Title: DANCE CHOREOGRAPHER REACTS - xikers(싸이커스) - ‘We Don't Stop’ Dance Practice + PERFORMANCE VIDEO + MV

My name is Jessica Holyfield, and I'm a professional dance choreographer and dance educator based out of the southeast of the United States. And we're going to be taking a look at We Don't Stop by Xikers, not only their dance practice, but we're going to look at the performance version and their music video all in one go, and then we're going to take a look at, most likely, the dance practice to take a look at an analytical standpoint from their choreography. So without further ado, let's go ahead and check it out.
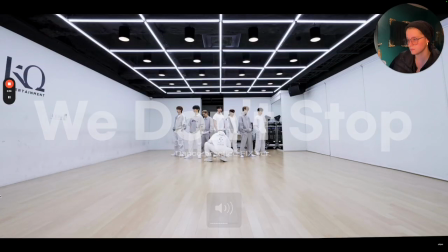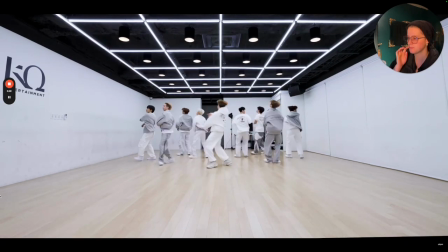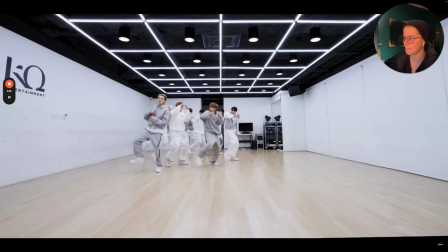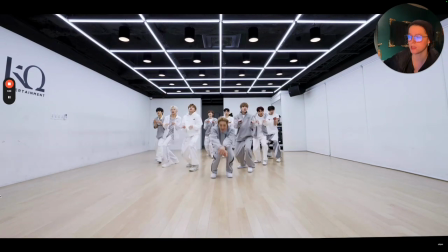[1:05]
That was fun.
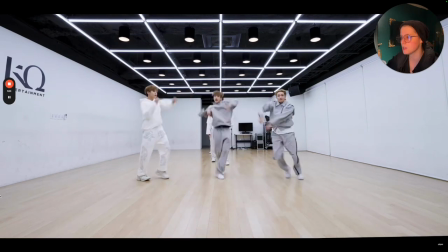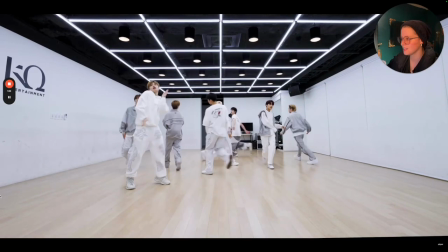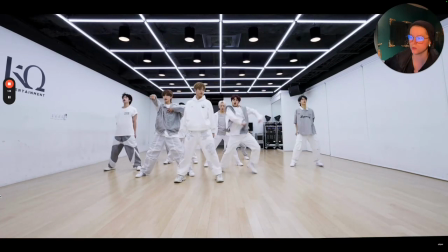[1:19]
Definitely has a lot of hip-hop influence, like I would say the old school hip-hop, a little bit of breaking influence, light beat influence as well.
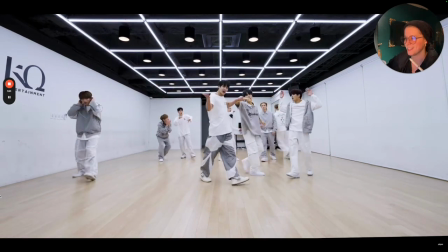[1:29]
I like that.
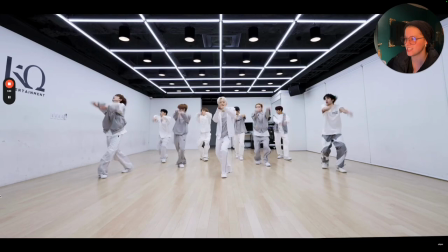[1:34]
Hey, good tension on this one.
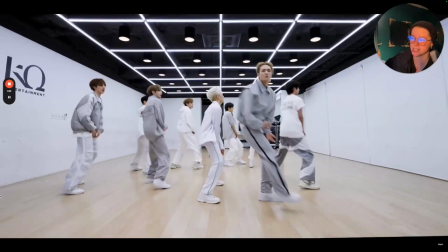[1:39]
This one is not nearly as physically demanding as some of their earlier stuff from last year,
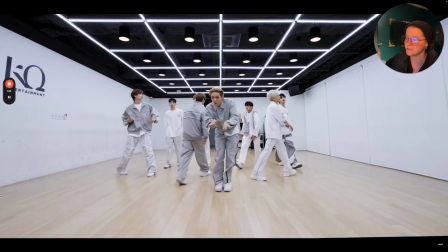[1:46]
which I am personally a fan of. And sometimes you gotta have some breathers. I would consider this a breather choreo.
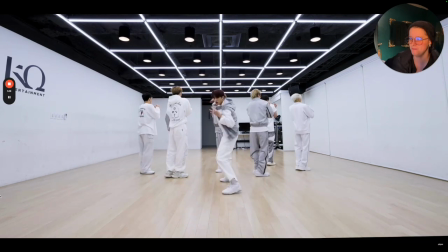[1:52]
Yeah. Fun. A little, yeah, they got a lot of like viral influence in this too.
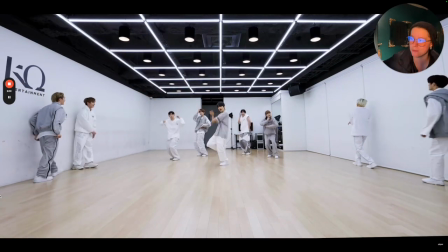[2:01]
A little bit of smees, a little city boy shuffle energy on that one.
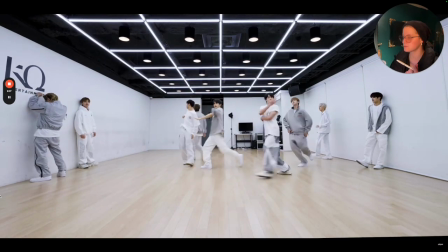[2:12]
Yeah.
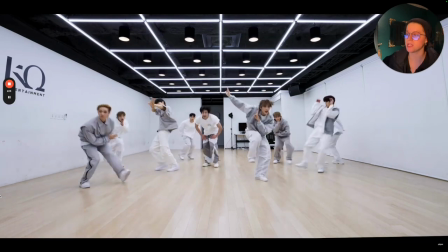[2:16]
Hey, that was good. And Hunter's blending in so much more in this.
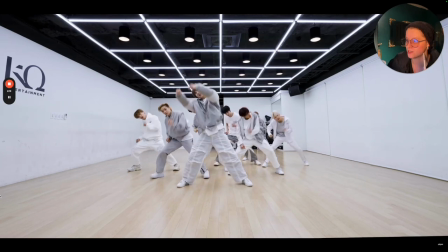[2:22]
I was just talking about it in another video. So, good stuff, good stuff.
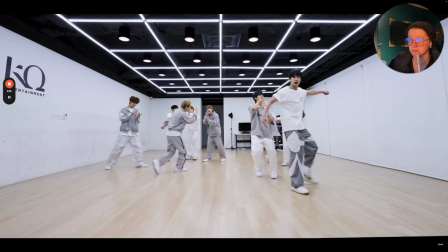[2:32]
Nice.
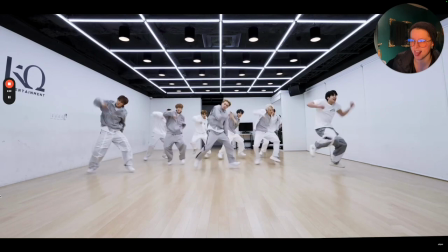Like that.
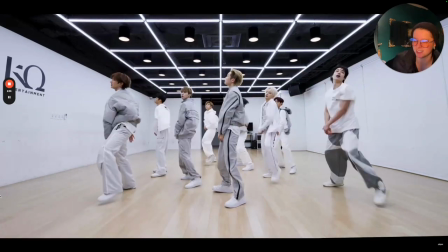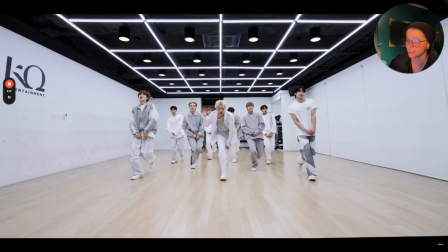[2:45]
Really great way to showcase their personalities. I like the tension and the breather of the chest for some of that too.
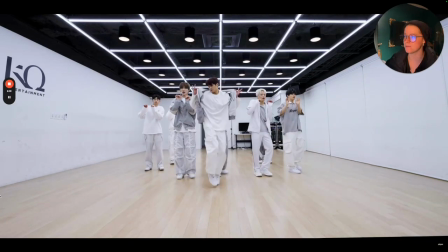[2:51]
It makes it a really nice heartbeat. Yep.
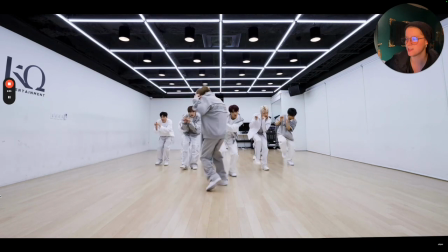[3:00]
Yeah, okay, okay.
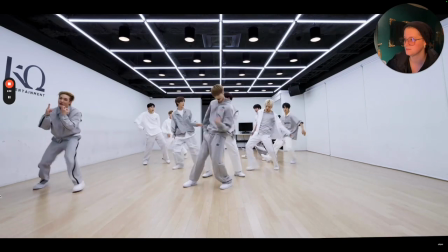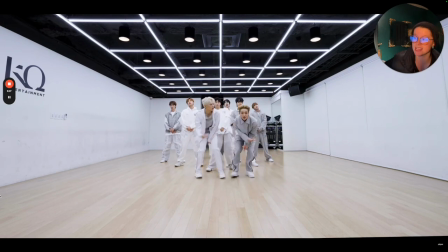[3:08]
Okay. Honestly, that Umbro quarter zip's pretty nice. I like they all went for a nice little grayscale action, little white neutrals too. I'm a personal fan of the Umbro fit. I would totally put that in my wardrobe. Easy.
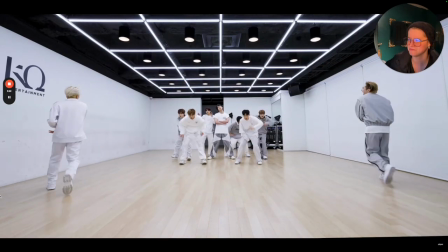[3:24]
We don't stop, man. With the BPM change, yep.
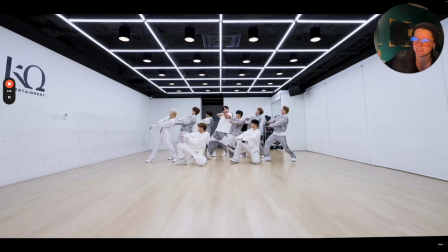[3:30]
Hey. This is a proper way to do a dance center.
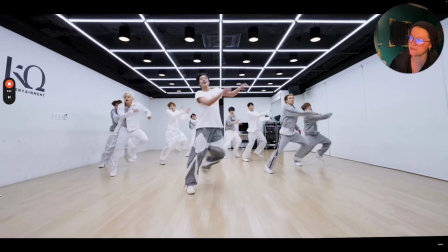[3:36]
Yes. Yep. And I like the fact they chose to go with that fixed point action from Hunter as well,
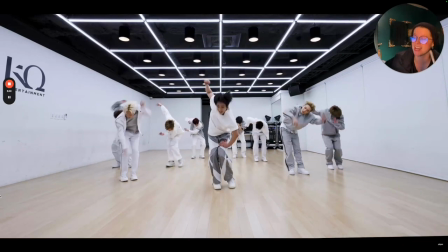[3:43]
because he's really, really good at doing that fixed point with the rotation.
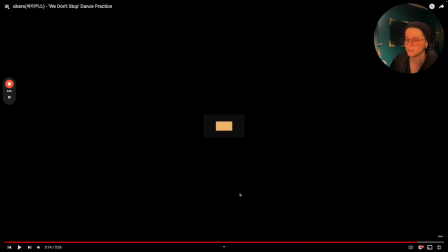[3:50]
Nice. That was very, very enjoyable. Now, let's go look at the performance version.